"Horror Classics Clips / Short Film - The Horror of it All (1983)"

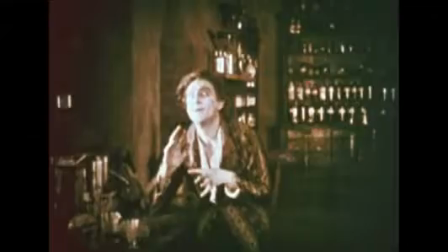511s
He understood Stevenson's play.
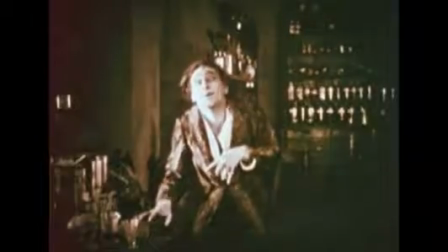513s
Stevenson mentioned that he was the personification of evil, but it was the evil of his expression, and it was not achieved by Barrymore with makeup.
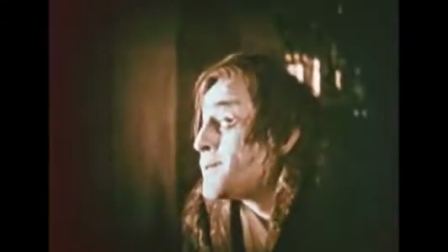522s
You know, the leading men are not remembered by the public. It's the heavies that are remembered, because they're the characters in plays and in motion pictures who are the active ones. The leading men are acted upon, but the heavies, the villains, are the ones who do things. That's why the great actors of, oh, ever since Betterton have preferred to play the heavies. Lou Telligan was a leading manager of Sally Bernhardt for many years. He came to the States and I got to know him because we were both sculptors. He was an extremely handsome man with a magnificent physique, walked like a panther, had a cold gray eye that you could see a mile away.
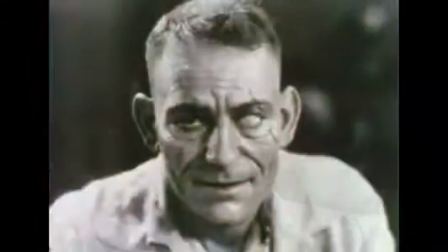564s
And he once said to me, I love my men of sin. Lon Chaney, one of the great actors of silent films,
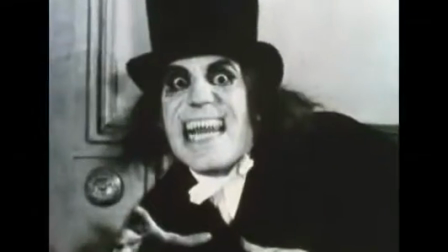571s
gave his men of sin a thousand faces, each more fear-inspiring than the next.
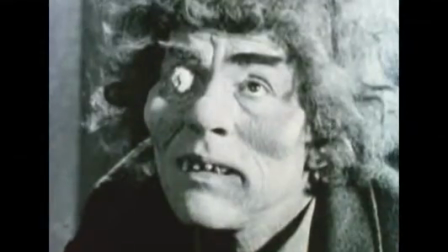578s
Cheney's pride was that he not only performed his own stunts, he also created and applied his often spectacular makeup.
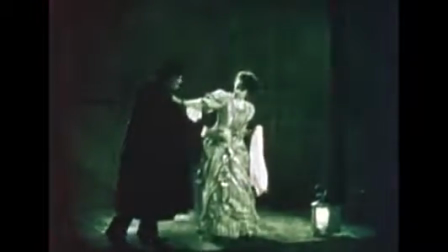588s
One of his greatest films made in 1925, The Phantom of the Opera.
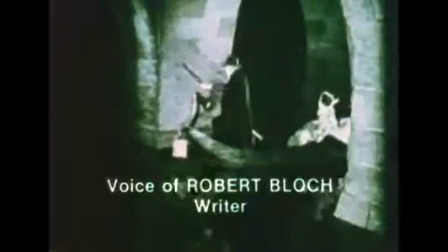597s
The important element is that much of it takes place in the semi-darkness of catacombs.
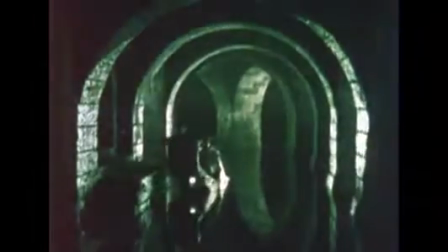606s
In a way, the Paris Opera House is a symbol of the unconscious mind in which dwells monster's desire,
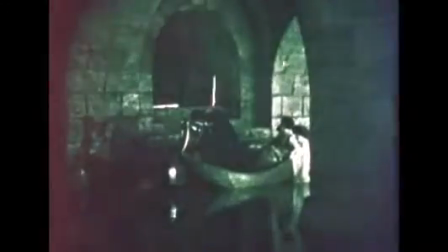613s
and this struck a resonant chord in many of the masculine members of the audience.
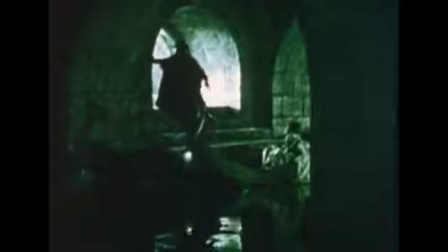621s
Chaney's performance, because he spent much of the time wearing a mask, was a matter of ballet.
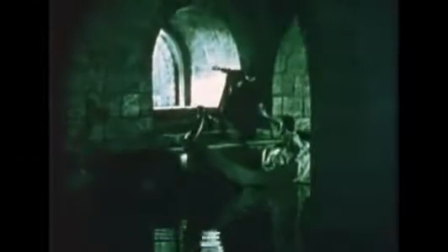627s
He was a master, a consummate master of pantomime.
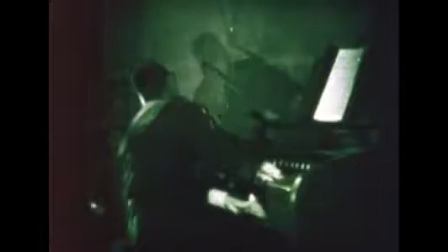631s
Phantom of the Opera didn't have any overt supernatural implications, but we had a man who slept in a coffin,
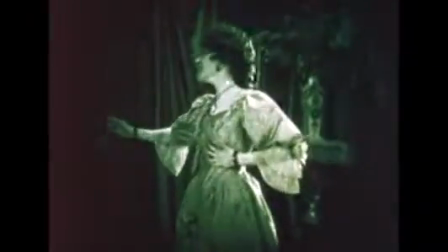637s
who lived in catacombs five levels below the Paris Opera House, and who masked himself to disguise a hideous face.
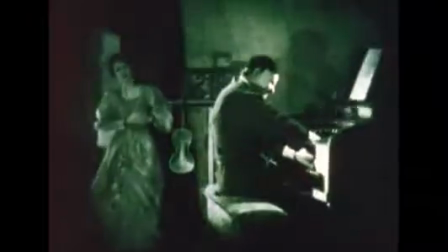646s
And in a way, he pressed the buttons of an audience that at that time was very unaware of the sexual symbolism involved, but it registered nonetheless,
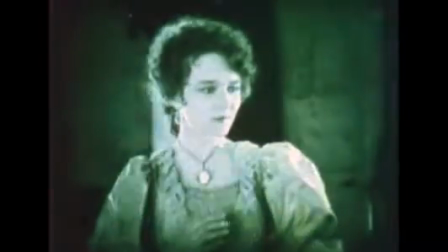656s
because in effect the character of Cheney portrayed in the Phantom of the
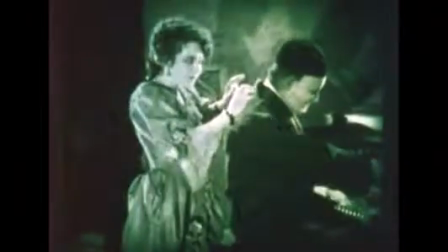661s
Opera was that of a man who is ashamed or afraid of his own sexuality,
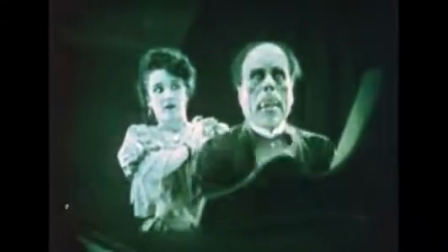666s
who conceals his monstrous desire, as it was termed in those days, under a mask.
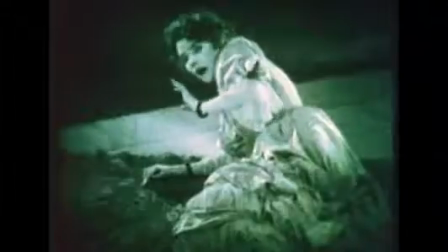673s
When it is revealed, the heroine recoils in fright from a kindly, gentle man who is now revealed as a hideous being. The unique quality of the silent film in America was that it did not deal with supernatural topics per se. Actually, evil was personified by the ugly and the deformed, as in the case of Lon Chaney and the other actors, and it took place usually in an atmosphere of darkness. We knew, of course, that handsome people were almost invariably good, and that deformed, elderly, unfortunate people were bad. This we had learned in our fairy tales as children. Now we were seeing those fairy tales in darkness up there on the screen, without benefit of Freudian psychology, without benefit of special effects. The important thing is we believed what we saw, and it frightened the living places out of us.
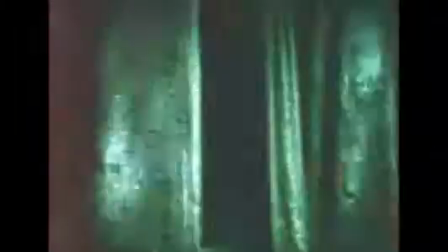737s
A 1927 American film that did frighten the blazes out of audiences, The Cat and the Canary.
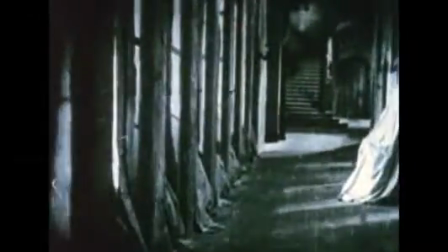745s
The dark, haunted mansion where terror could lurk in every corner became part of the growing language of horror.